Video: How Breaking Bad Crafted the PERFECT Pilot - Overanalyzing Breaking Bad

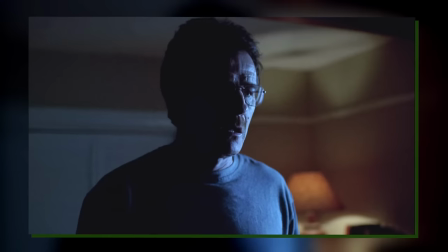The major thing holding him back now is just apathy, but with his diagnosis, well, things would change very, very quickly.
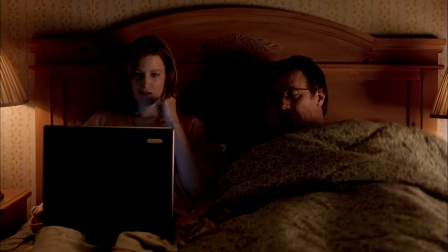And the last thing we see here is Skylar selling off another vase. So, again, money problems.
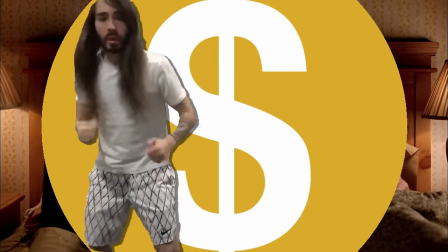Oh, and they also talk about some stuff and things, and they do some stuff and things, but let's skip that.
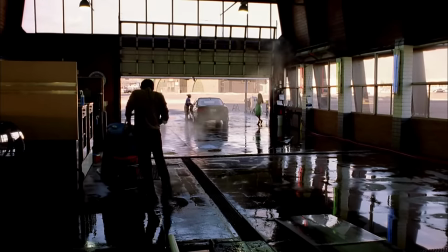We then jump on over to Walt in the car wash again, where he sees a woman in a green dress.
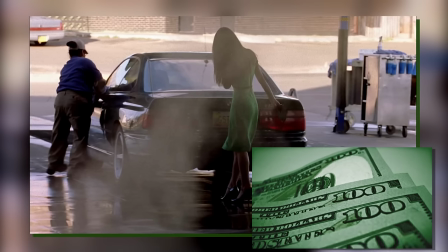Or, if our color interpretations track, it is again a representation of money and status.
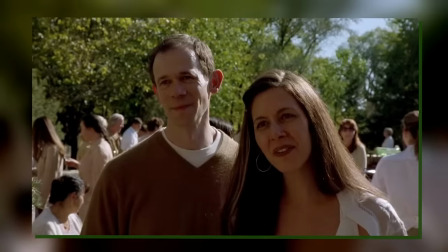Considering how obsessed Waltz was with grey matter, I think you could even take this to be a representation of Gretchen.
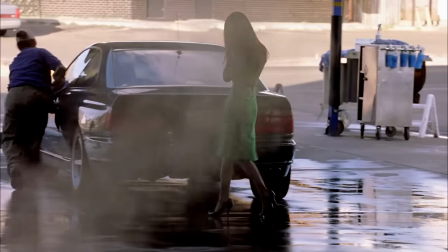But point is, that is the last thing he sees before he passes out. His last thought is money, something that would be extremely important in just a moment.
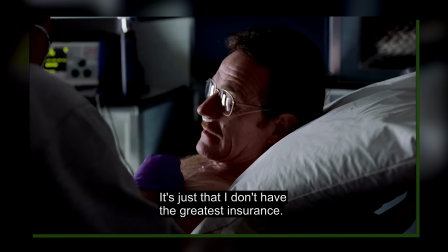Because the next thing we see is him talking about not having the greatest of insurances. Sorry Americans, I cannot relate.
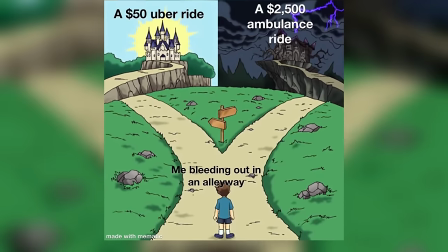I have seen memes of people being afraid of getting on ambulances though, so I guess this must be a very realistic depiction of that.
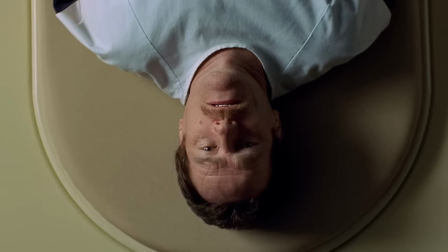But anyway, getting to the hospital, I love the uncomfortably pale and monotone yellow as Walter is wheeled in.
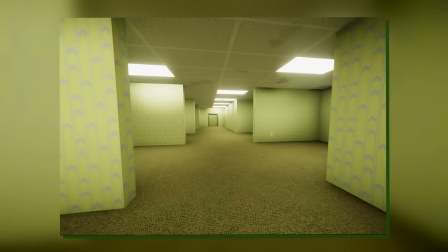It's that slightly off-white, slightly uncomfortable, like slightly dirty color that just has this weird, uncomfortable sense to it.
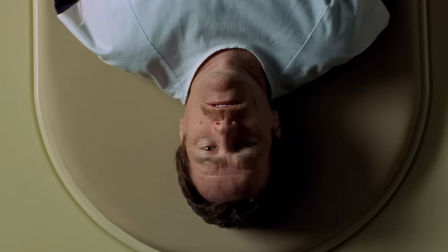And also, very visually, we are shown how his life is literally turning upside down.
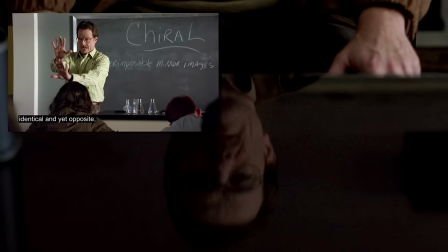And that reflection of his face on the desk also shows us the sort of mirror image of Walt now being born.
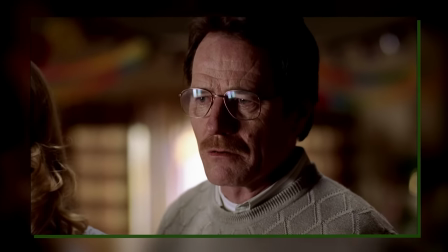This is the moment where that numbness twists from apathy to hubris because, well,
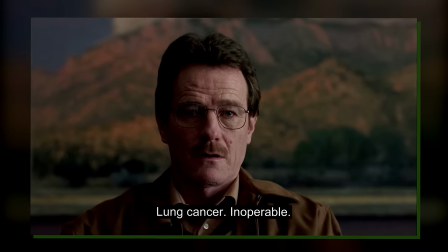now, there is, to put it bluntly, a clear ending to the story.
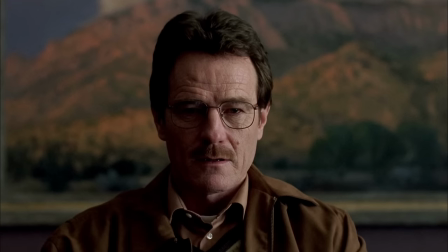And I think that is portrayed beautifully as we hear that ringing in his ears as he casually just notices the stain on the doctor's shirt.
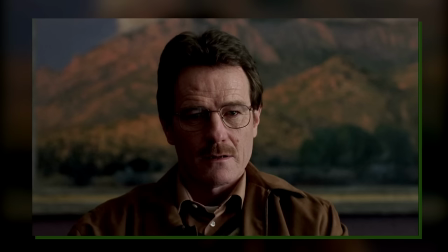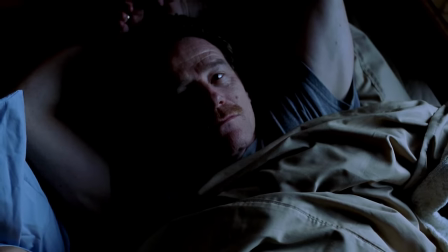On a day-to-day basis, P is so disconnected from reality that this is just a matter-of-fact statement to him.
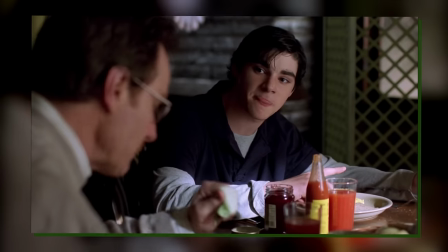It's almost like, oh, I must be having a really bad week, heater is broken, students are a nightmare, even my car is breaking down.
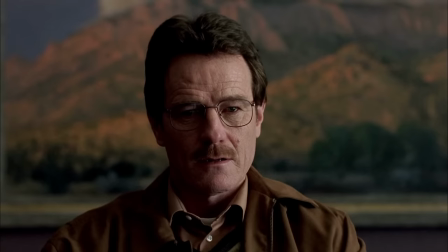But I guess, you know, it is what it is. It's like he doesn't even register the severity of this, because he is just numb.
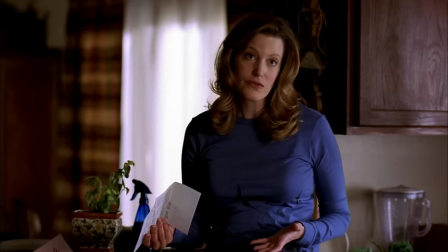And that continues as Walt gets home and is roasted by Skylar for using the incorrect card.
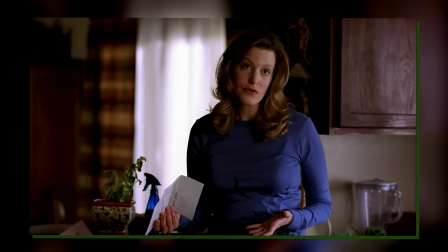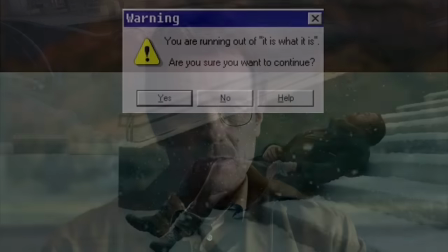It is again just a thing of stacking one thing atop the next, atop the next, atop the next, and we're like, okay, I kind of see how you ended up where you ended up.
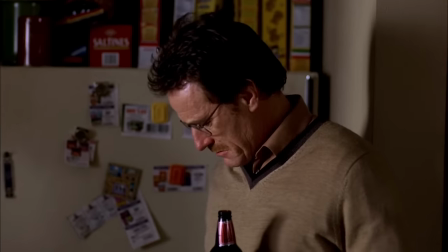Though with his diagnosis now confirmed, we are quickly nearing the point of that rapid transformation that Walter was talking about in class.
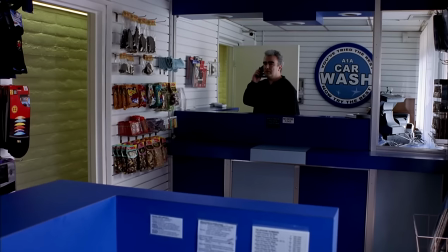We again jump to the car wash where, just like many times before, they are understaffed.
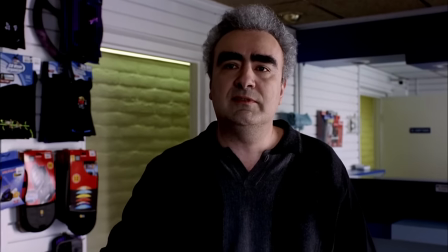Only this time, when Bogdan tells Walter to go on cleanup duty,
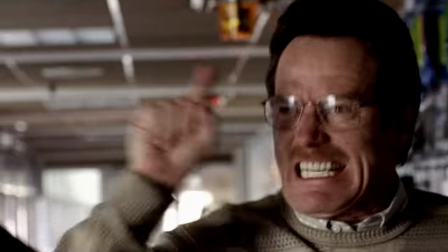he gives us the ever-iconic line of This is those years and years of bottled-up anger,
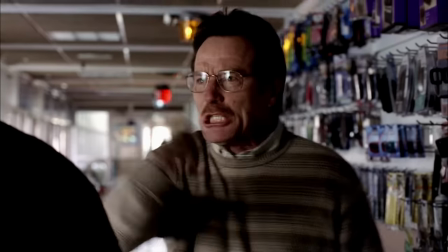disappointments, and apathy all blowing up all at once. He has hit just absolute rock bottom and in the pits of that decay comes transformation.
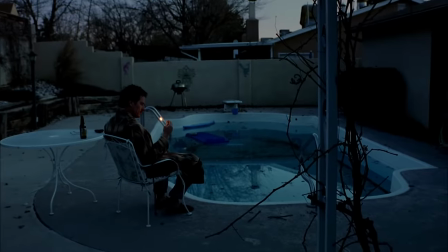And as a very explicit callback to that, we see him sit by the pool just tossing matches.
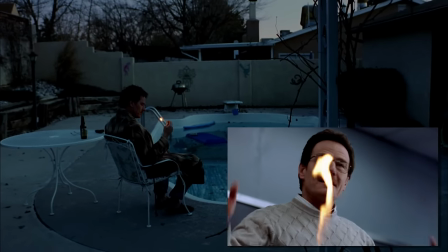This is him, match by match, lighting that flame that would spark that transformation.
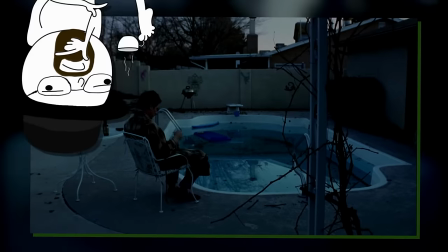A flame that would forge him anew. And the overall composition of the scene is also just that.
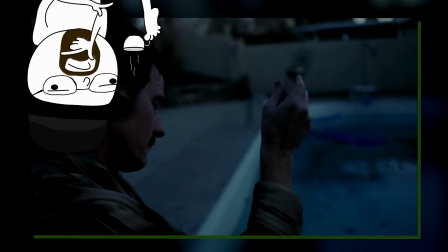Their backyard is a complete mess. The colors are really cold, the pool is unclean,
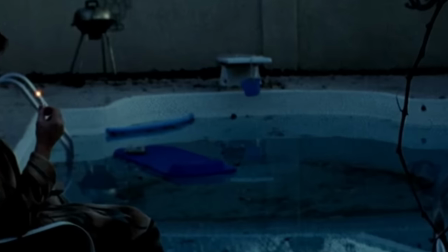there's a pool noodle and some sort of weird mattress thingy just floating around, perhaps also functioning as a reminder of the better, more fun times.
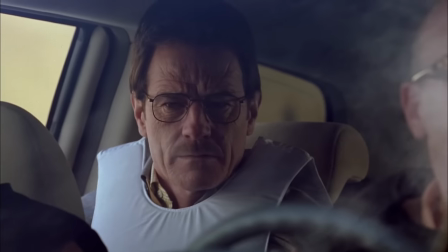But the overall scene is miserable, it is one of decay. And so, Walter decides to shake up his life and agrees to go on that promise ride along with Hank.
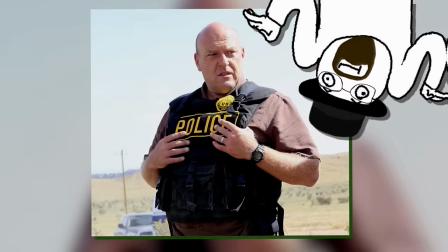Again, note the white puffed-up vest. Sure, there is an argument to be made that he's a civilian, and so he just doesn't get to wear the DEA ones.
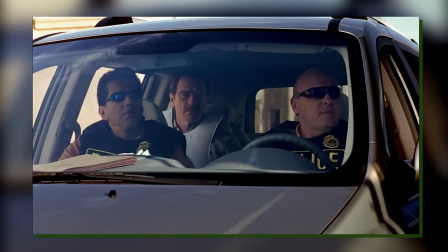But on a symbolic level, he is the odd one out, and still the quote-unquote innocent character in all of this.
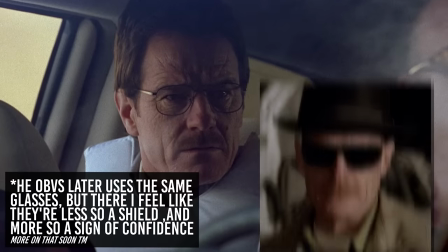Ditto for the glasses, initially, they represent his weakness, while later, just like the Omega Chad Hank, he'd use similarly blacked out shades.
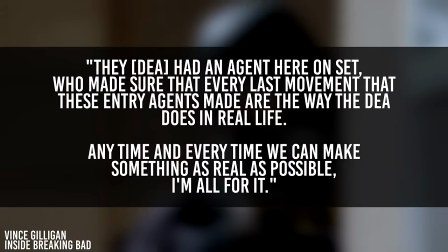Also also, apparently they replicated real breaching units' movements basically one for one to just really get the realism down for this sequence.
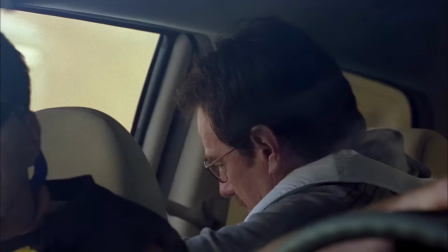Based on what we see here, I'm not surprised. It's not something super bombastic, they're not throwing grenades everywhere, it's just a line of dudes breaching a house.
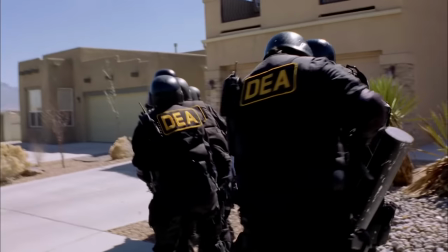And also note Hank and Walter briefly talking about the dangers of phosphine gas.
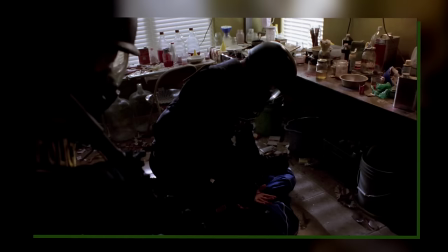something that would of course come back into play at the tail end of this episode. As we cut to the lab, notice the presence of red, red, and more red, that of course being Jesse's color.
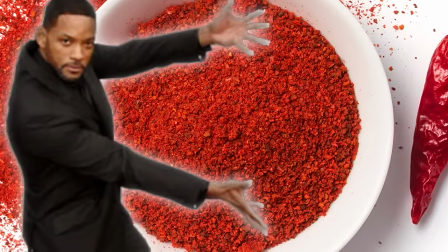His extra spice of chili, also red.
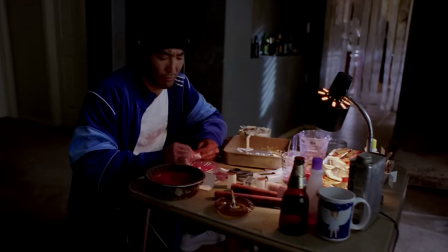That is the business they're involved with, it is blood red, and I think Emilio sitting in that bright blue jumpsuit just contrasts that even further.
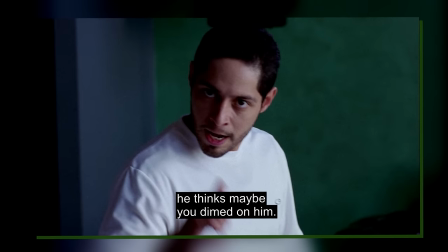And I suppose you could also take it to be a hint of the antagonistic nature of his and Jesse's relationship through those directly opposing colors.
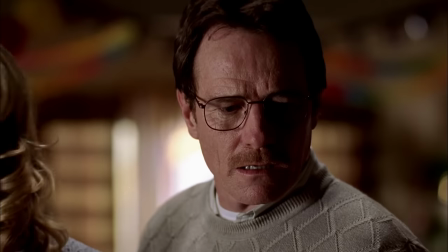Walter now also asks whether he can see the lab. I think it's that curiosity that is now slowly beginning to morph into intent.
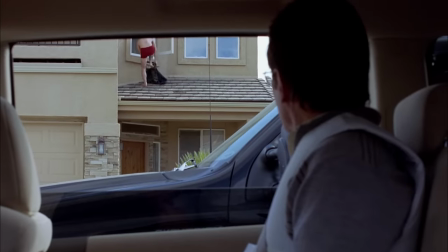But as Hank and Gomez go inside, he sees Jesse, who too is introduced in just his red underwear.
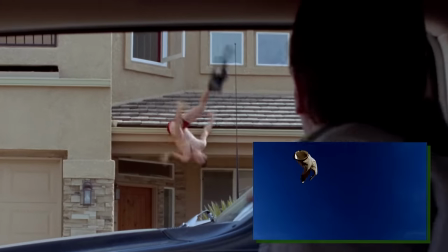Just like with Walt, we open the story with both of them being at the precipice of that transformation.
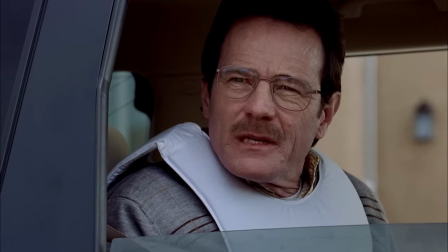So, with the idea of this fast-money business now sown, and with a very personal link to someone in said business,
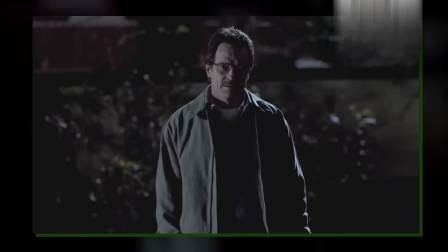Walter tracks Jesse down to make his pitch. In a weird way, I think there's a degree of ego here too.
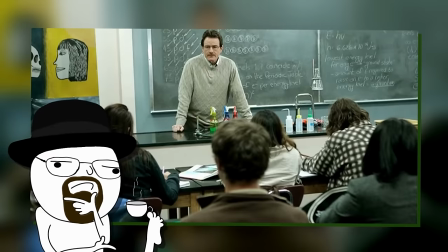It's one of his students now working in chemistry, his own field, right?
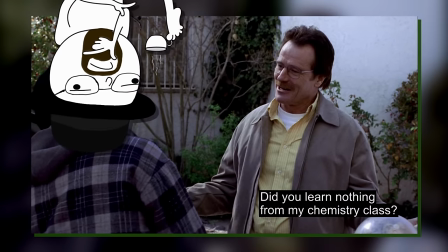Like we'd see when they actually start to cook, there has to be that teacher's curiosity of how much did I teach you, are you using my lessons wisely, etc, etc.
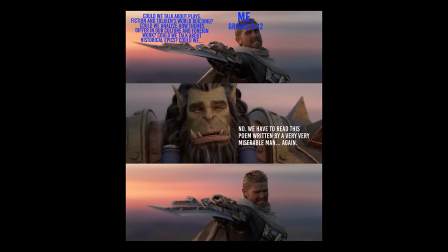I can guarantee my literature teachers would be doing a double-take if they knew what I was doing here. I was a 100% STEM boy and found literature excruciatingly boring.
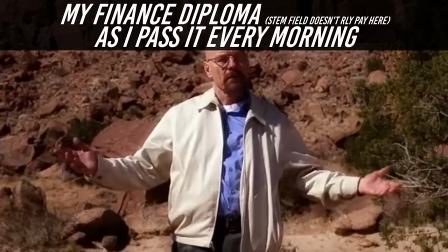Now I am literally talking about color for 30 minutes. Education systems, please update your reading slash discussion topics, thank you very much.
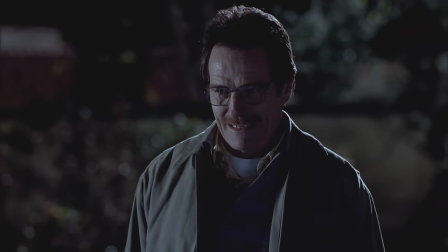I got a degree in the wrong thing because of you. But yes, Walter and Jesse strike up a deal of sorts, with Walter already being a ton more resilient than with his own students, for example.
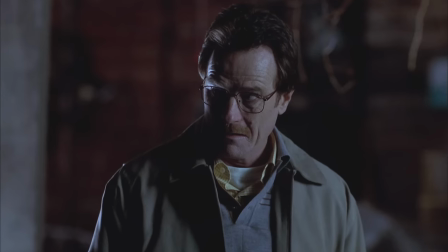For the first time, there is a power balance in play and Walter actually revels in it. He exploits it and makes Jesse work for him.
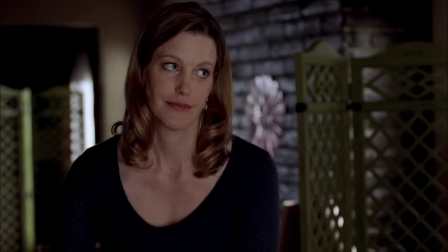Before we follow up with Waltz, we get a small scene of Skylar and Marie to continue on that thread of Skylar just auctioning off random stuff to help with their money issues.
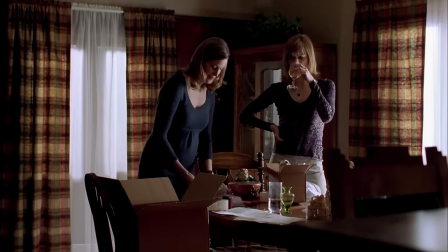And we also see a bit more of Marie's characterization, with her throwing jabs at Skylar about how in 50 years she'd be rich and whatnot.
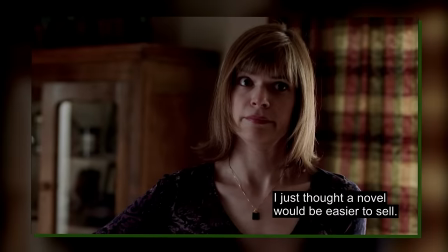But more importantly, she immediately shoots down Skylar's idea of writing short stories, just bluntly saying that they don't sell.
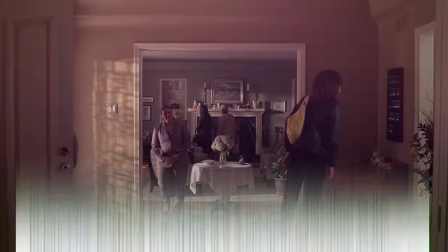That purple, or more precisely pure-pure-color scheme is one of royalty. To Marie, everything is about those sweet-sweet dollary-dos and how others perceive her.
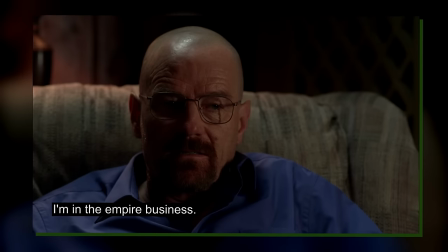It is one of status. In a way, it's kinda the same thing as we see with Walter, but there it's kinda different because for Walter it's a necessity,
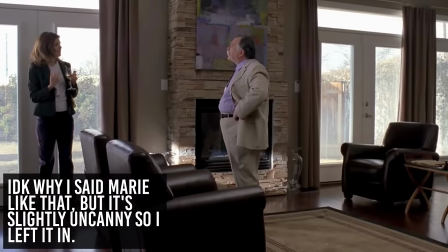and then he begins to revel in it, with Mary it's more so about how others perceive her and less so the actual money.
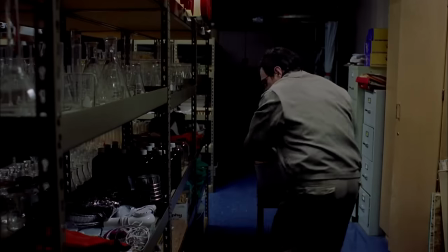There's a whole lot more to say on that, so I guess we'll talk about that soon, TM. We then see Walter's little heist on the school, but note the green apron on top of all of the supplies.
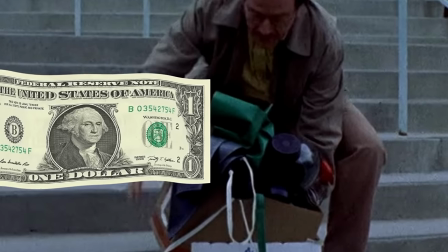This is now his money pile, and the green apron on top is almost a flag to signal that. Also note his new shirt.
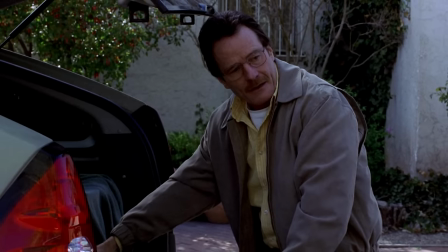Yellow in the story often pops up in regard to danger, meth, suffering, and so on.
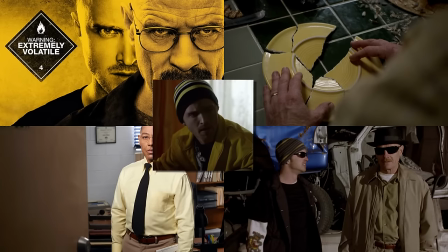Think of like a big yellow warning sign, the plate, Gus's uniform, Walt's early cooking days, much of Jesse's looks when he's not wearing red, that is, and so on.
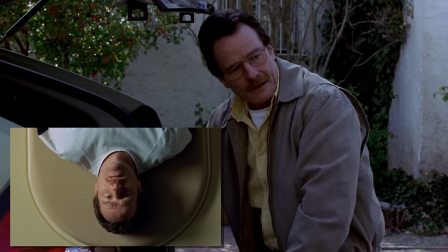I think this pale yellow is sort of a discolored white, which sort of implies that decay, right?
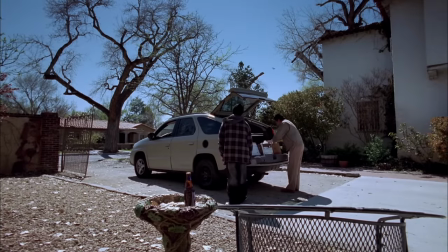As Walter swings by Jesse, though, we see even more of that me begin to pop up.
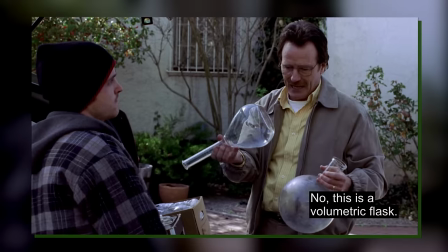When they're talking about the different flasks, he almost takes personal offense to Jesse, not knowing them.
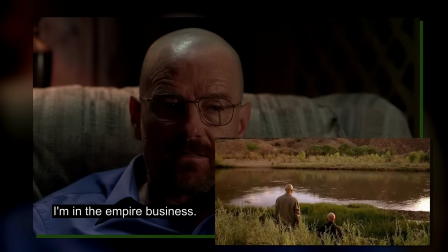Many, or maybe even most of Walter's problems, will come from the sense of never having enough and just never being able to perfect things.
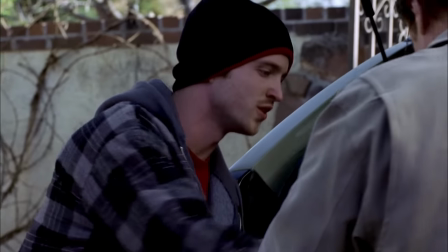So much like his obsessive attitude over their products, he takes Jesse's failures, maybe not quite as his own, but they anger him because he is the one who taught him.
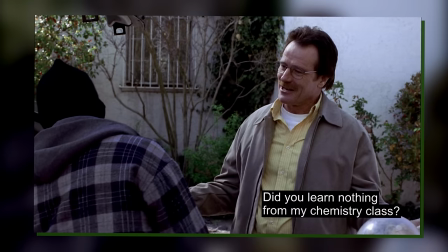He is just too prideful. Even if Jesse didn't like chemistry even if he didn't pay attention in class, well, he was the teacher, surely Jesse must have understood something.
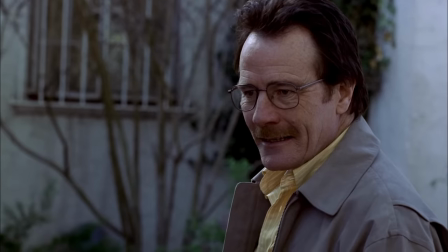Again, now that the power balance is sort of swayed in Walter's direction, it's just that pride beginning to seep out.
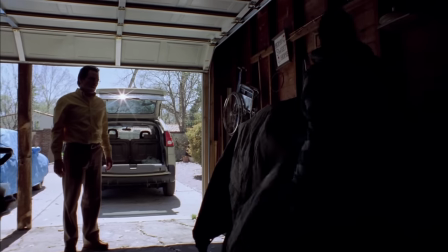Realizing that Jesse's house won't exactly work as a cooking spot, they then set their targets on the RV.
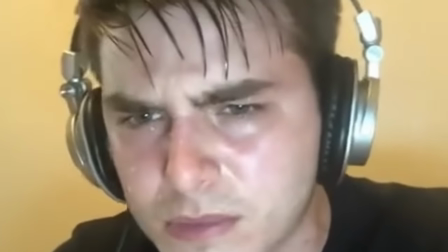Okay, I absolutely know this is not intentional, and yes, I promise I'll stop talking about the color at least somewhat, but note the color scheme of the bank.
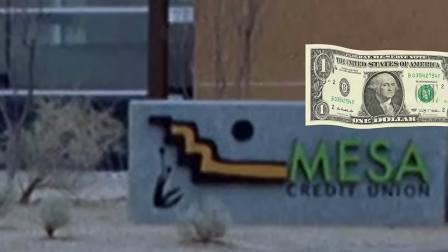The title is green, signifying money. And then you have that yellow, swirly boy surrounded by black.
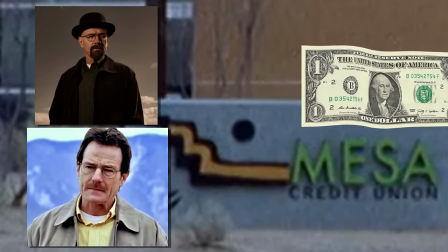Or, in other words, Walter's meth business that is shrouded in darkness that leads right into that money.
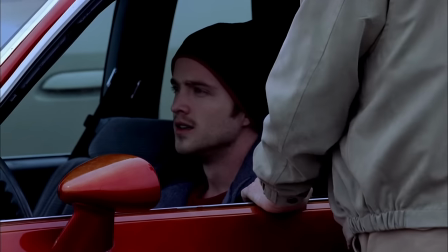Okay, I admit that's just dumb. But they then talk about why Walt's even doing all of this.